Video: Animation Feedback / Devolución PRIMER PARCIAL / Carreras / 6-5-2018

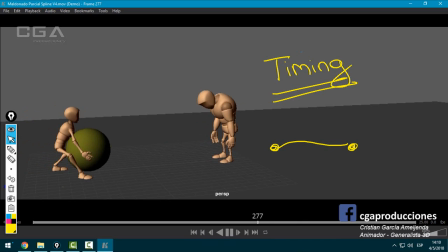49:31 ¡Pum! Levanto. No. Esto. ¿Sí? Simplemente es acelerar, porque las poses están bien. Hace fuerza y ¡pac! Lo levanta. Ese sería el timing que debería tener. Bien. Ahora, ojo con moverlo en el lugar y que la pelota quede fija.
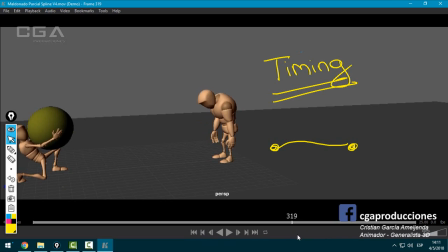49:49 Digo, no está mal, pero siempre trata de moverlo un poco, que no quede quieta. ¿Sí? Bien, acá está bien que planteaste como que lo apoya un toque en la rodilla para cambiar de posición. Eso está perfecto, la pose también. Pero ojo acá. ¿Sí?
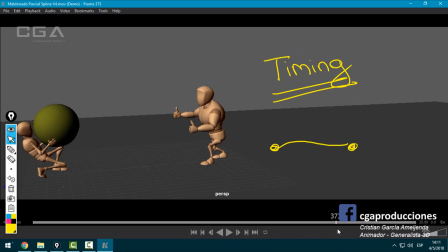50:03 Yo te pregunto, ¿de dónde sale la fuerza que lo impulsa a él para poder hacer esto? ¿Dónde está la fuerza? Si estaba acá, este punto de apoyo, y el personaje va a lanzar, yo te digo,
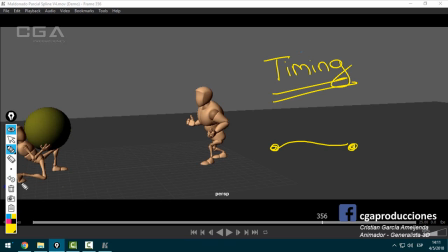50:16 perfecto, porque el punto de apoyo está acá, no puedo dibujar, ahí, ¿sí? Y cuando el tipo lanza va a tener este pie acá, esto acá adelante, ¿sí? El otro pie quizás va a seguir acá,
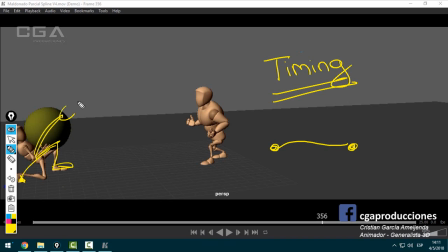50:31 ahí, y el tipo se va a curvar hacia adelante y lanza el objeto. ¿Dónde está la fuerza del apoyo? Acá. Pero si vos me llevas el punto de apoyo a la hora de lanzar, que es el momento crucial, ahí adelante,
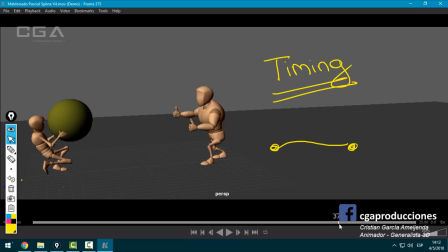50:46 y al mismo tiempo, al menos que tenga una zurda, una pierna izquierda que sea, no sé, una pierna biónica, esto es imposible, ¿sí? La fuerza para este lanzamiento está viniendo del culo, de acá atrás.
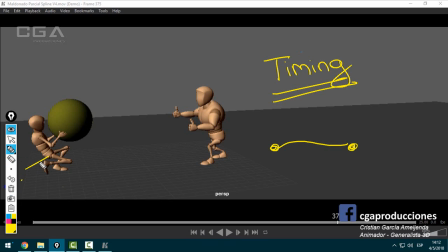51:00 Es como si alguien viene y dice, te voy a empujar de acá atrás para que puedas lanzar. Esa fuerza, que obviamente no hay nadie que lo esté empujando del culo, es lo que está generando que quede raro, ¿sí?
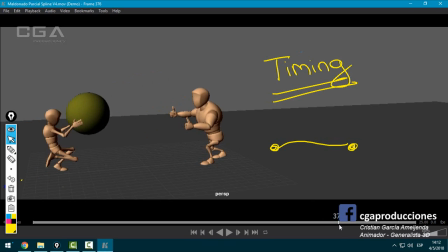51:13 Y si bien las poses estas están bien, acá empieza el problema, ¿sí? Ahí está raro, no tiene la fuerza necesaria. Bien, el golpe, viéndolo en tiempo real, lo que me genera es lo siguiente. Me encanta cómo reacciona el tipo. Sí, pero obviamente es muy lento también.
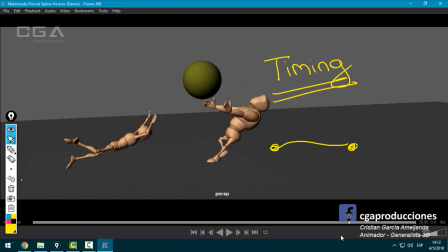51:33 Es una muy lunar la gravedad que tenemos, como si estuviésemos en la luna. Muy lunar y además cuando cae, esta pose es extremadamente buena, ¿sí? Por más que esta pierna esté media rara, es muy buena la pose.
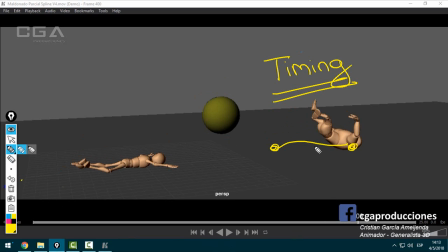51:45 Si vos caes así, mínimamente te desplazás un toque, te desplazás y terminás acá, ¿sí?
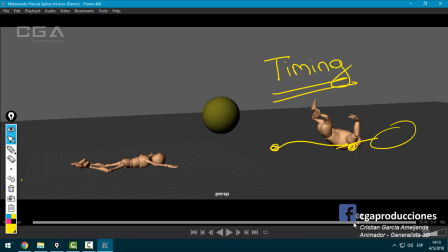51:51 O rebotás. Vos me estás planteando como el tipo tiene la espalda brojo y cuando cae contra el piso queda enganchado ahí. Queda raro, ¿sí? También queda raro el timing, que es un poco lento. Pero aún así, a pesar de que es lento, fíjate que, a pesar de ser lento, ¿sí?
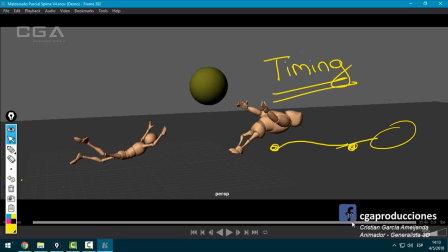52:11 Sigue estando demasiado rápido, es medio paradójico, sigue estando demasiado rápido para la fuerza con la que viene esta pelota. Esta pelota viene muy despacito y le pega con una fuerza que decís, che, mirá cómo se ha ido disparado. Entonces,
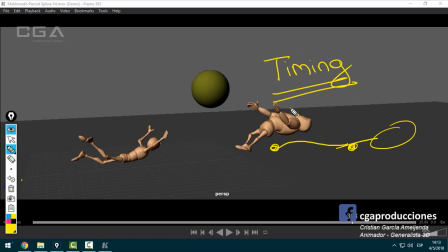52:25 la velocidad de caída del personaje tiene que estar por 2, o sea, al doble de velocidad de frames. Y la pelota mínimamente por 3, ¿sí? El lanzamiento, la fuerza, para que empiece a tener todo un poco más de coherencia, como está cada cosa en diferente timing, ojo con eso.
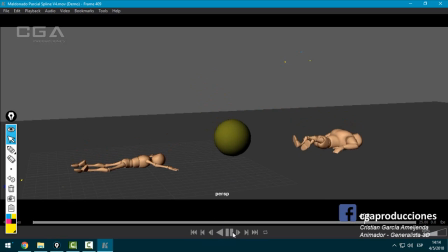52:43 Después, lo de la caída de la pelota, bueno, ya lo hablamos, ¿sí? Fíjate varias referencias de caída, porque es como que la pelota tiene vida propia. Si una pelota cae de arriba para abajo, nunca puede ir así para adelante como si nada.
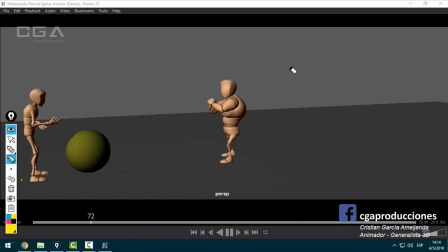52:55 Ojo con eso, revisate bastante el ejercicio de la pelota, digo, con esto no te estoy diciendo que
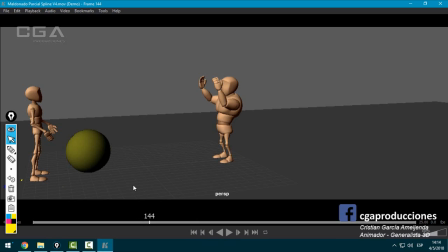53:01 no sabes animar ni nada, ojo, no, te estoy diciendo que conceptos importantes y que son muy básicos hay que reverlos, ¿sí? Porque esta animación tiene cosas muy buenas, pose, muy bien trabajadas las poses, por eso no te dije nada del blocking, pero tiene muchos problemas a la hora de interpolar. Entonces yo repasaría quizás una ejercitación más básica.
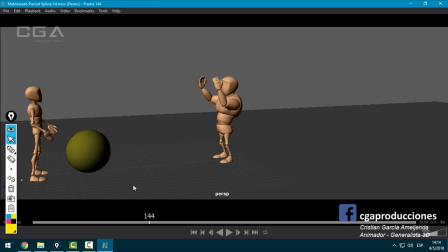53:20 No, ya te digo, no porque no puedo hacer un pique de pelota, pero sí para que repases bien el tema de las curvas de animación y las aceleraciones y las desaceleraciones. Bien, una vez que tengas eso, vas a animar la pelota de taquito, ¿sí?
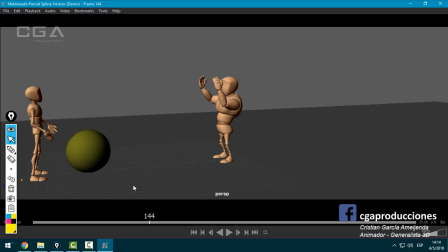53:32 Y una vez que también hagas ese ejercicio, aunque sea solamente una pelota lo que estás animando, te va a poder interpretar mucho mejor, vas a poder interpretar, perdón, mucho mejor lo que es el movimiento en el personaje y vas a poder interpretar mejor cómo modificar una interpolación para realmente transformar la animación,
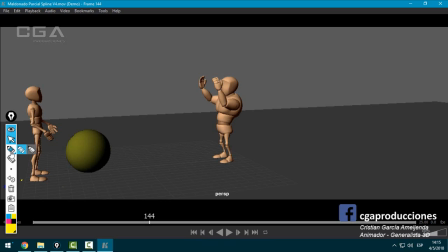53:49 cómo trabajar pose a pose, el tema de las escalas, ¿sí? Que también le mencionaba a Goldieve esto.
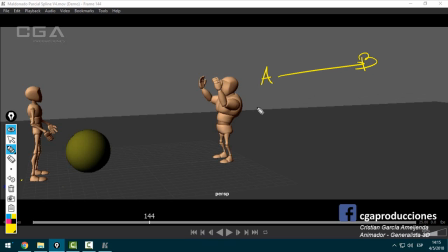53:54 Si vos tenés una pose A y una pose B, no puedes ir de forma lineal. O sea, no puedes hacer keyframe, keyframe, keyframe, keyframe, keyframe, keyframe, keyframe. No. Vos tenés pose A y pose B. Y vos decís, bueno, quiero ir. Esta es la pose principal del tipo parado, esta es la pose principal del tipo agachado.
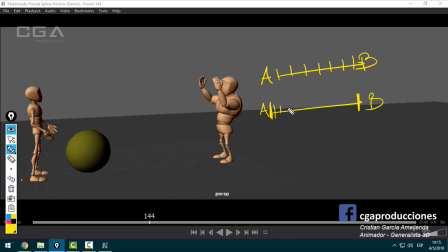54:10 Bueno, que arranque a moverse despacito, porque nadie se arranca a mover. Ningún coche pasa de 0 a 100 en un frame, ¿sí? Arrancás despacito, repentinamente cambias la pose y después también se va frenando despacito.
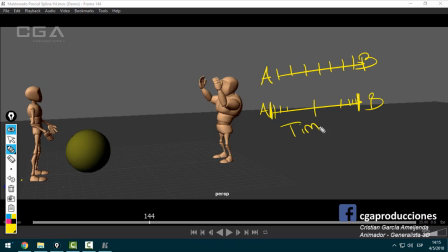54:25 Esto se llama timing, ¿sí? El timing que te da acting. Y el acting te da credibilidad. ¿Sí? Esto también es timing, pero es un timing continuo. Solamente te da credibilidad si estamos hablando de un robot.
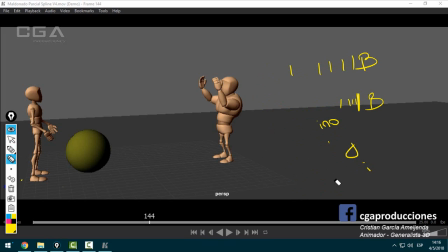54:42 Pero si no, no. Bien, varias correcciones, ¿sí? Varias cosas que mejorar. Va a haber que pulir bastante, bastante este ejercicio. Obviamente que me lo puedes ir mandando y lo vamos viendo, ¿sí? Bien, pasamos al que sigue.
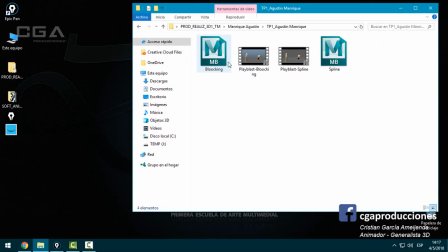54:59 Bien, vamos con Manrique ahora. A ver, Manrique. Blocking.
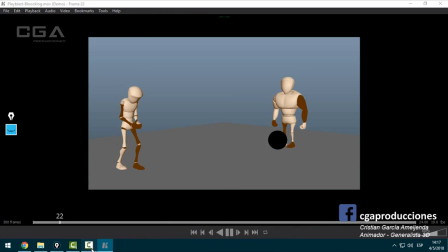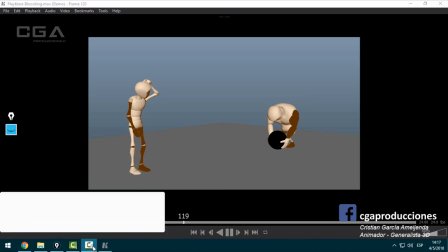55:08 Bien, el blocking ya lo había visto, creo.
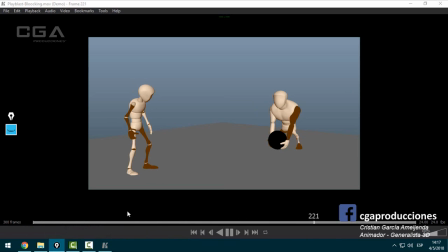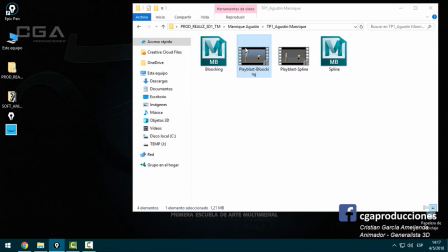55:17 Bien, el blocking está bien, es una buena guía. ¿Sí? Muy bien. Vamos con el playlist.
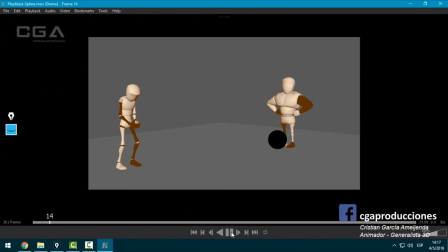55:23 Con el spline, perdón. Consulta, ¿qué es lo que tiene el personaje a la izquierda? ¿Un celular? ¿Un libro? Porque es como que está teniendo algo, pero no estoy viendo qué.
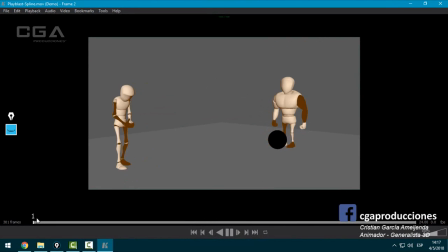55:40 Ojo con eso, ¿sí? No te olvides de prenderlo a la hora de tirar el render. Porque así yo te digo, tiene una parálisis en la mano izquierda. Pobre, está bien, pero no está. Pero acá interpreto que es un celular porque lo vuelve a mirar, ¿sí? Pero si no, te digo, te iba a decir que parece en serio que tiene la mano paralizada, que faltaba animarla.
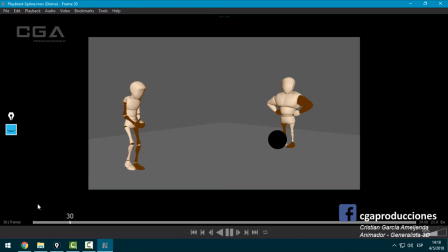56:02 Bien, vamos a ver algunas cuestiones también. Vamos a arrancar con el flaquito. Primero, esta caminata está como muy, muy robótica, ¿sí? Nadie camina así. Le falta un poco de acting, un poco de que me defina quién es este personaje.
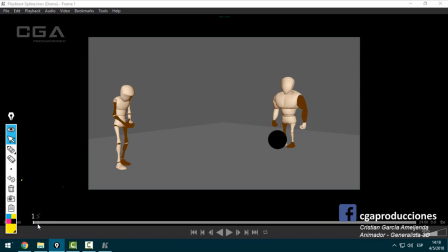56:16 Ahora, vamos a avanzar.
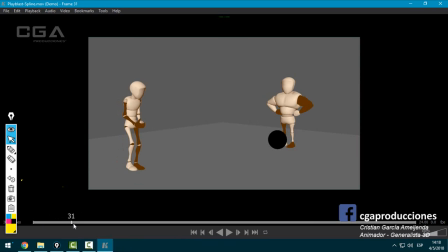Mira, se queda congelado, ¿sí? O sea, entiendo que, y ha pasado también con otras correcciones de otros chicos de este mismo TP, si te fijas más atrás. Cuando lo hacemos rascarse la cabeza, obviamente que la acción va a estar concentrada ¿dónde?
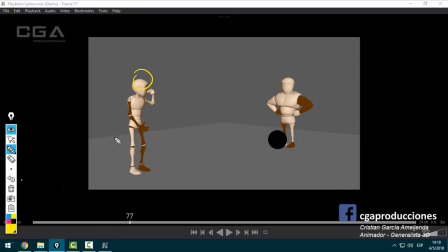56:38 En el rascado de cabeza, en la cabeza. Pero eso no significa que el resto del cuerpo no se vaya a mover, ¿sí? O sea, el resto del cuerpo se va a tener que mover igual. Entonces, por más que vos hagas la acción de parar el colectivo, rascarse la cabeza, mirar para la derecha, no es que solamente pones en juego la parte del cuerpo que te conviene o la más importante,
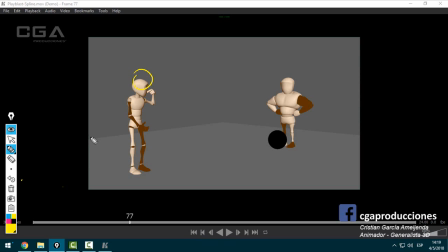56:57 sino que ponemos en juego todo cuando nos movemos. De hecho, ponete frente a un espejo y vas a ver que si te rascas la cabeza, se te mueve el torso, se mueve el pecho, la cabeza, ¿sí? Se mueve todo. Entonces, eso es bastante importante. Seguimos.
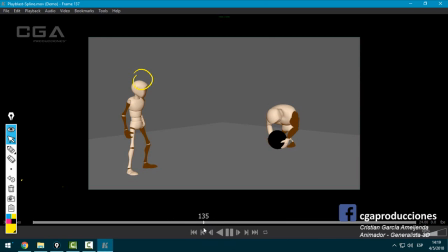57:12 Bien, esta pose está bien. Tac, tac. Bien. Ok. Esto está bien, pero ¿qué pasa? Cuando el tipo se ríe, ¿sí?
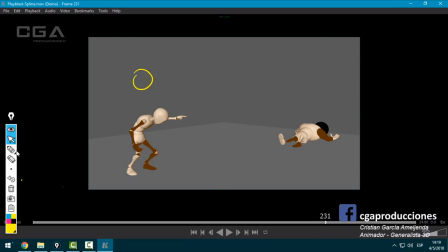57:32 Lo mismo que todos los que hicieron reír al pibe este hicieron lo mismo.
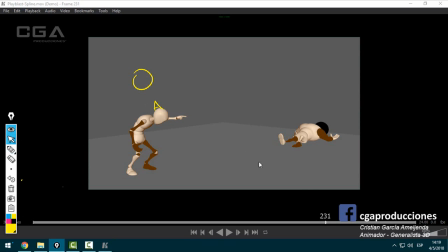57:37 Pose A. O más adelante.